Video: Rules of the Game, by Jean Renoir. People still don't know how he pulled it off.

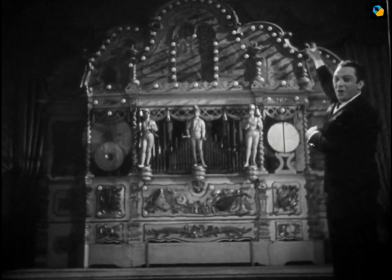Hi, I'm Sarish Sudhakaran, and let me reveal to you a few of the awesome camera secrets of Rules of the Game, one of the greatest movies ever made.
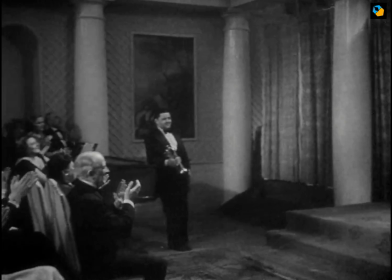Incidentally, it is also one of the first movies to use deep focus cinematography extensively, even before Citizen Kane.
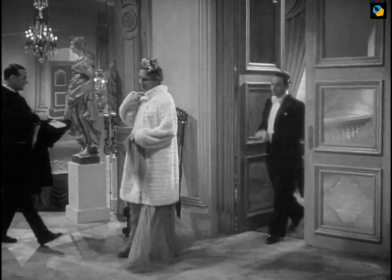Rules of the Game is about social classes. The rules of the game are the rules for each class.
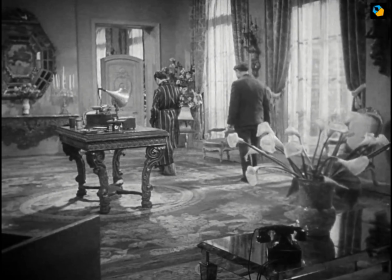If you stray beyond the rules, you are in all kinds of risk. All the characters are related and bound by these rules.
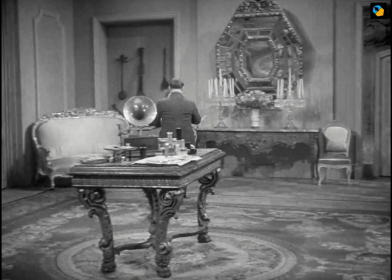The same story happens to both classes, masters and servants, at the same time, in the same house.
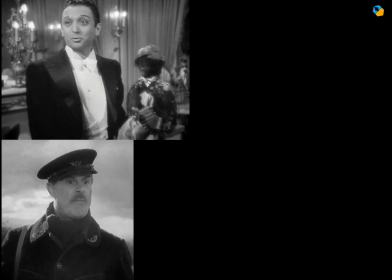For example, Robert is mirrored by Schumacher. Christine is mirrored by Lisette.
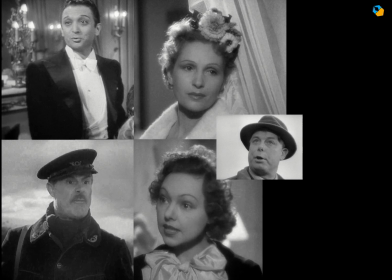Both have relationships with Octave, who is sort of the glue between both worlds.
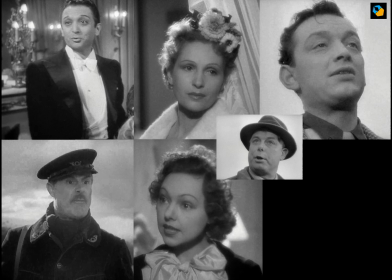And finally, both women are chased by men, Christine by André and Lisette by Marceau.
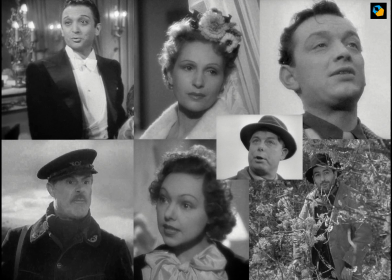Both Marceau and André are outsiders. One plays by the rules and survives. The other disregards the rules and pays the price. I don't want to reveal too much and spoil the fun.
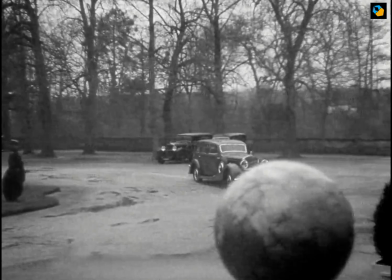Anyway, all of this is happening together with multiple layers of dialogue and action.
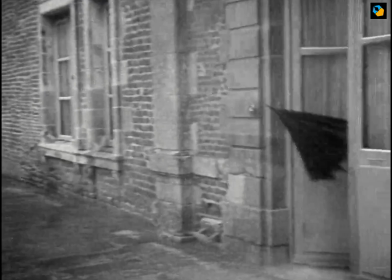Lots of characters moving in and out of rooms.
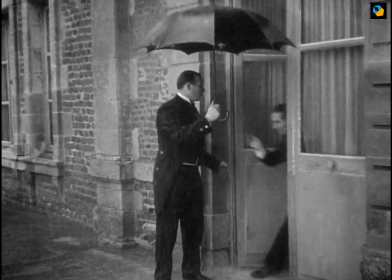The blocking and camera work is breathtaking really, and it is so seamlessly edited you don't even notice the cuts.
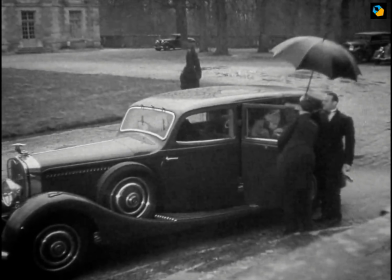This movie was made in 1939. It was the most expensive film to date and unfortunately a financial disaster.
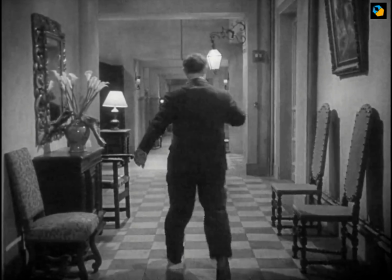Director Jean Renoir decided to use deep focus to make sure we could catch as much of the action as possible.
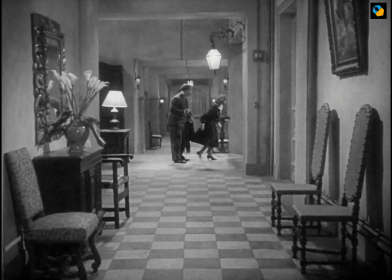However, the use of deep focus in Rules of the Game is different from Citizen Kane in one fundamental way.
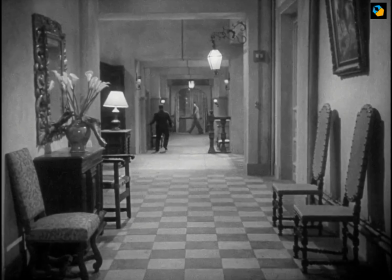Jean Renoir only uses deep focus when he needs to, and uses soft focus when that is more appropriate.
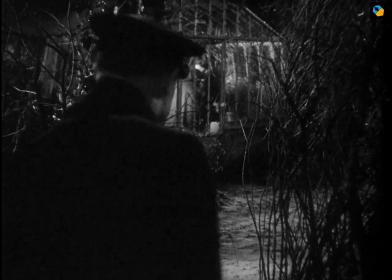The climactic scene in the greenhouse is a brilliant example of avoiding deep focus for reasons you'll easily grasp when you watch the movie.
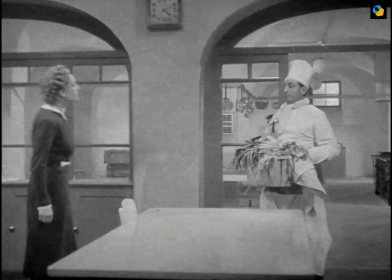Needless to say, the focus pulling is brilliant as well and seamless.
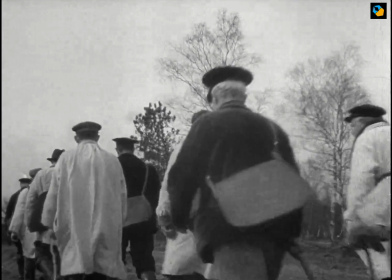Bottom line, there are very few films in the history of cinema that are better examples of camera blocking and movement.
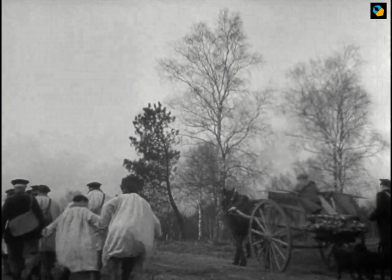In this video, I want to give you a taste of the master's techniques.
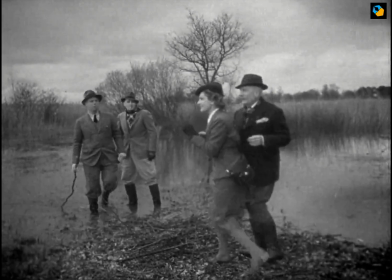3 of them, through which he was able to tell a complicated story in such a fluid and dynamic way.
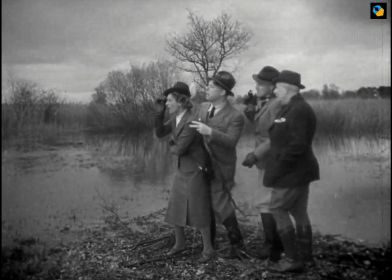Technique number 1. Let's start with blocking. The foreground, middle ground, and background.
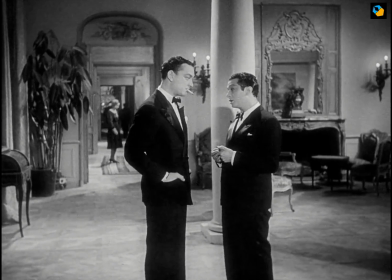Actors occupy all 3 positions as on a chessboard. When one moves, another comes to take their place.
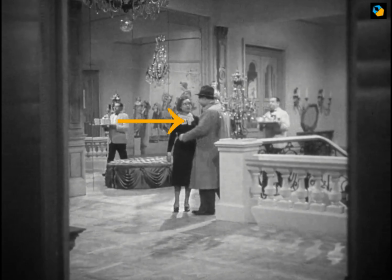Let me illustrate with a simple example. Here Octave, played by the director himself, enters and is greeted by Lisette, the maid.
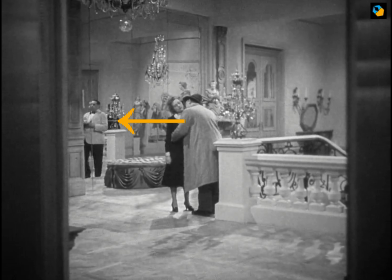They're in the midground. A servant is in the background and he steps forward to take the middle ground.
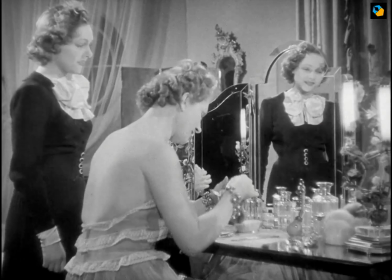Notice the reflection of the butler in the mirror. This movie is full of mirror reflections that further increase depth.
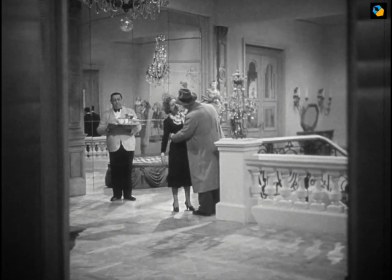Nothing is by accident. Door opens, the butler moves into the shot, and the husband, Robert, emerges from the door.
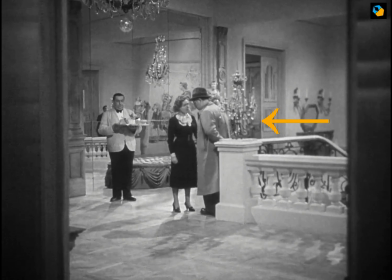He takes the background. At this exact instance, Octave and Lisette move to the foreground.
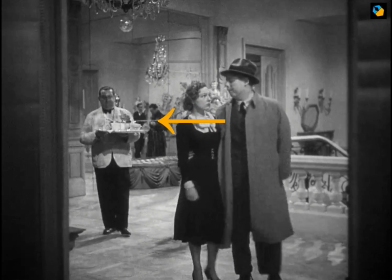The servant follows. The husband moves to take the midground, and the butler brings up the rear.
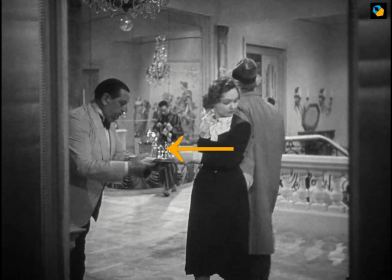When Octave turns back to greet Robert, the servant gives Lisette the tray. So there's multiple action happening at the same time.
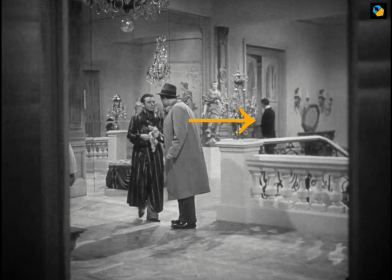Notice the butler at the door in the back. When Lisette walks out of frame, Octave is seamlessly in the middle ground again with Robert.
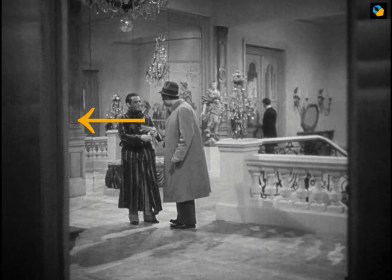The butler is at the door and the servant vanishes for a brief instant.
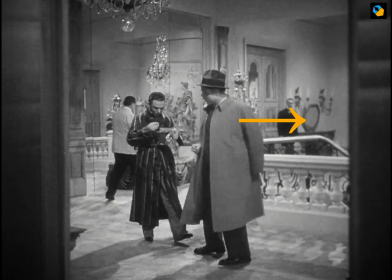As they make their way forward, the servant takes the middle ground and along with the butler exit the background.
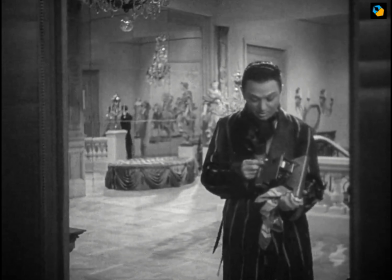At the same time, Octave and Robert exit the foreground as well. 2 social classes moving in opposite directions.
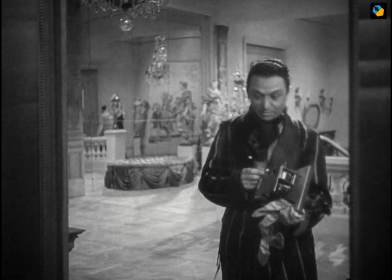Octave coming from under, remember he's the glue. The rest go back downstairs where they belong.
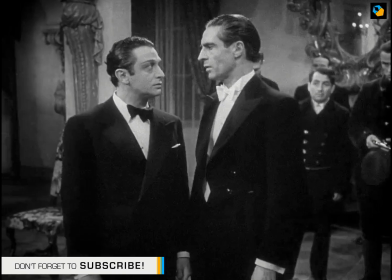Technique number 2, the L movement. Here we use technique number 1 but multiplied by 2.
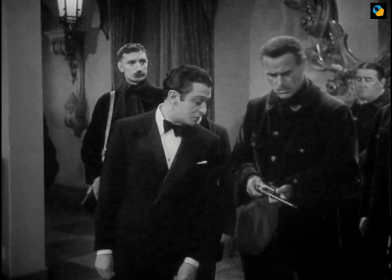The camera pans left or right and the characters move along an L shape.
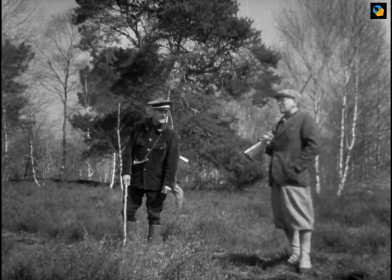If you've watched my video on Spielberg, you'll notice his blocking and camera movement is very reminiscent of Renoir's work in Rules of the Game.
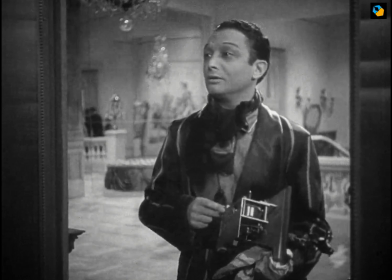Let's continue with the same scene as before.